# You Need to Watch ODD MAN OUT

Well hello, I'm Josh and I'm back once again with another great film to tell you about. And to kick off the new year, I've got a real classic for you.
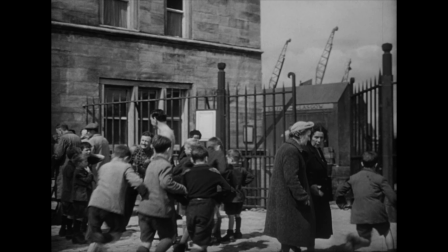9s
I'm talking about Carol Reed's 1947 film noir, Odd Man Out.
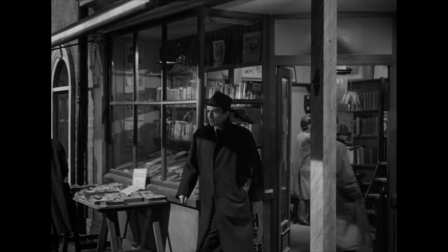16s
Odd Man Out is set in 1940s Belfast and follows Johnny McQueen,
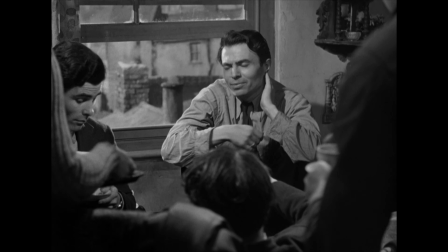21s
a chief in an unnamed nationalist organization who has recently escaped from prison.
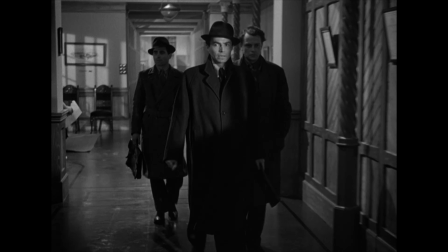27s
He is weakened from his escape and considered a liability to his group, but wanting to prove he is still capable,
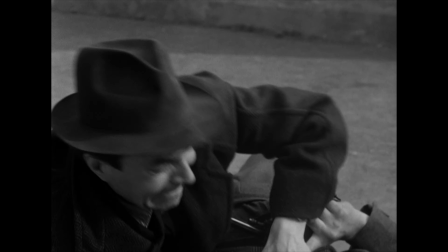35s
he insists on going along with them to a robbery. The heist goes wrong and McQueen is shot while trying to escape.
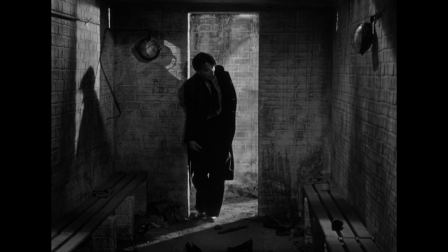42s
He then kills one of his pursuers, but later falls out of his car during the getaway.
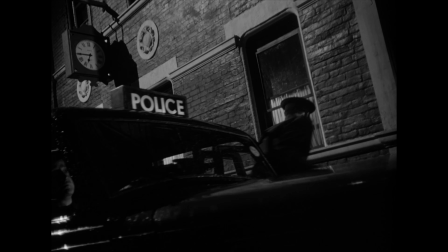48s
Now separated from his crew and wounded out in the streets,
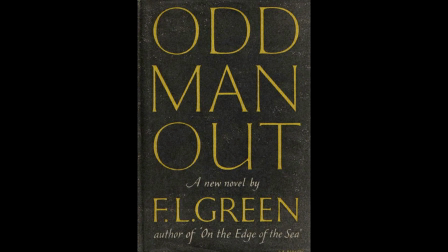52s
Johnny McQueen must try to survive the night while the whole city is out looking for him. Though unlike most movies where all the characters are out looking for the same thing, often referred to as a MacGuffin, in this film, the MacGuffin is our main character Johnny.
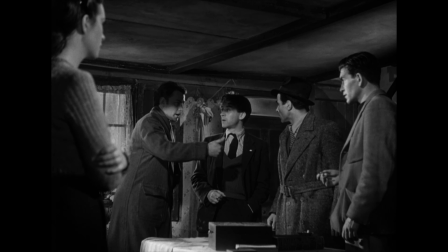67s
And unlike the book the story was based on,
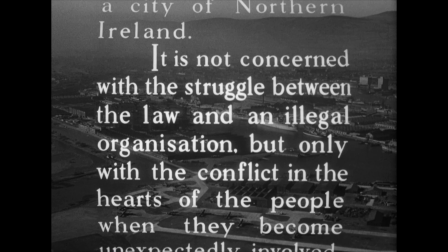70s
the director Carol Reed removes all references to the IRA, which is known as the organization in this film,
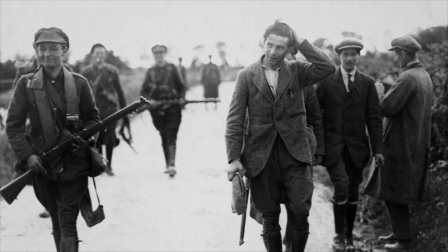77s
and chooses to focus less on the political terms and more on the humanity of the situation.
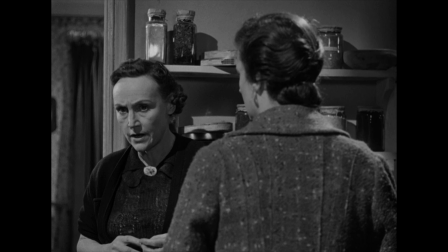83s
Instead of choosing sides in the conflict, the characters each decide whether they want to help McQueen or pass him off to the next person saying they can't get involved, or in the case of the painter, tries to use his misfortune in a way that will help himself with his own art though at Johnny's expense.
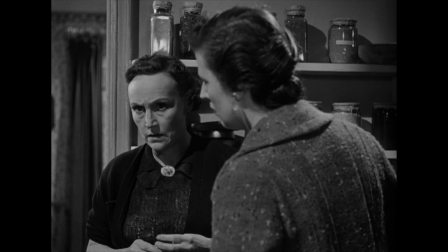103s
And in doing so, it ends up making the film feel much more universal, so even those who aren't familiar with the conflict can relate to it.
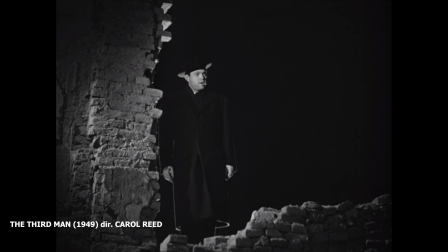112s
And as I said, this film was directed by the great British filmmaker Carol Reed,
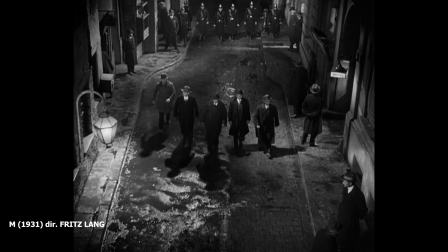117s
who is well known for creating some of the most acclaimed British noirs of the period. And though film noir is normally associated with American cinema,
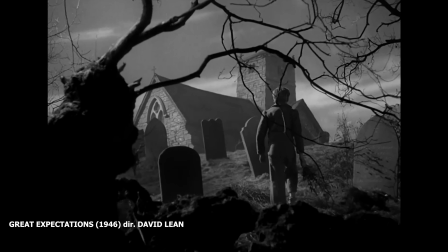126s
it of course draws a lot from German Expressionism and so naturally has a lot of history in Europe as well.
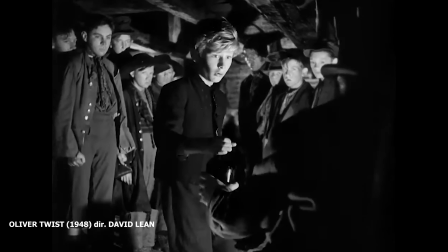132s
And so you'd have British filmmakers like David Lean making these very noir-ish looking dramas with
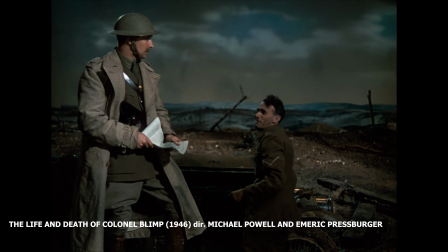139s
dark and moody lighting that emphasized realism while sometimes even utilizing real locations.
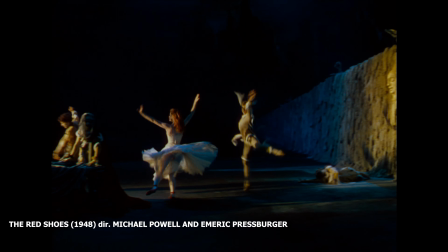145s
Meanwhile on the other end you'd have filmmakers like Michael Powell and Emmerich Pressburger who would make these very bold and often dreamy films which
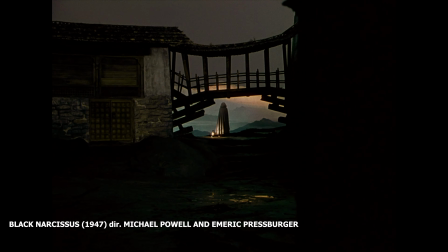154s
took advantage of the studio space by putting the audience in the perspective of the characters and manipulating the world around them.
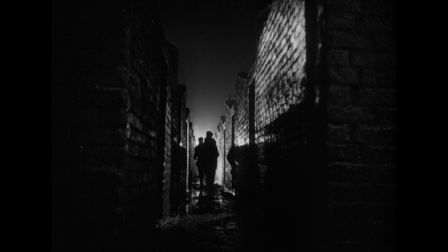163s
But with Odd Man Out, Carol Reed really made a name for himself by combining both of these approaches into one film.
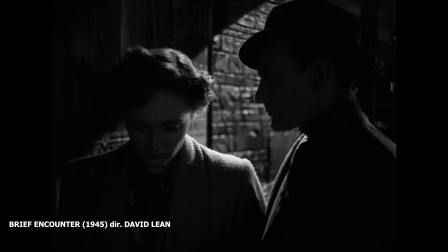170s
He utilized the gritty black and white cinematography of Robert Krasker, who specialized in the medium,
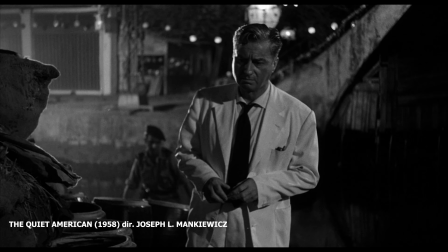177s
having previously worked with David Lean on Brief Encounter, and would later earn an Oscar along with Carol Reed for The Third Man,
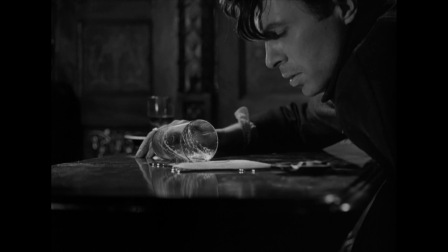185s
not to mention doing some beautiful black and white cinematography in even later films like Joseph L. Mankiewicz's The Quiet American. But amongst all of this gritty realism with the on-location cinematography,
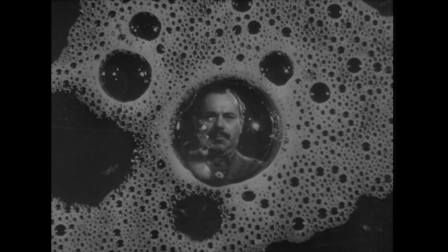198s
Reed also incorporates some incredibly dreamlike visuals that show Johnny's mental state.
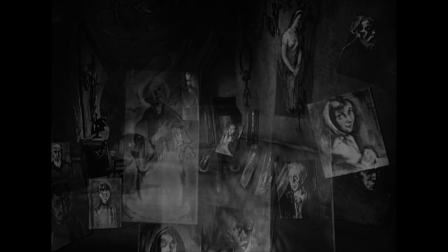204s
Whether it be seeing people he knows in the bubbles of his drink,
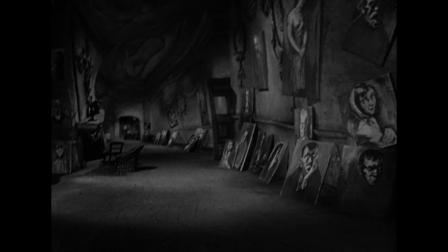208s
or watching the artist's paintings rise off the wall and float in the air, I just love how expressive this film becomes.
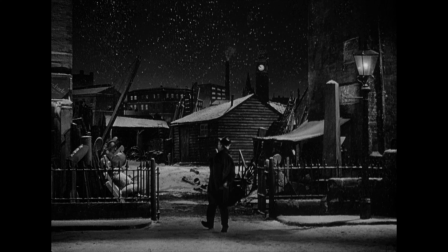216s
And not just with the visual effects. Over the course of the film the lighting changes from day to night and the weather goes from raining to snowing so you really get to see this world around Johnny change throughout the night. So often it seems filmmakers are afraid to step outside the box and be a little creative with how they show things and so it's really cool to see how operatic this film becomes while still being contrasted with the gritty and naturalistic locations. And it's not just in the visuals.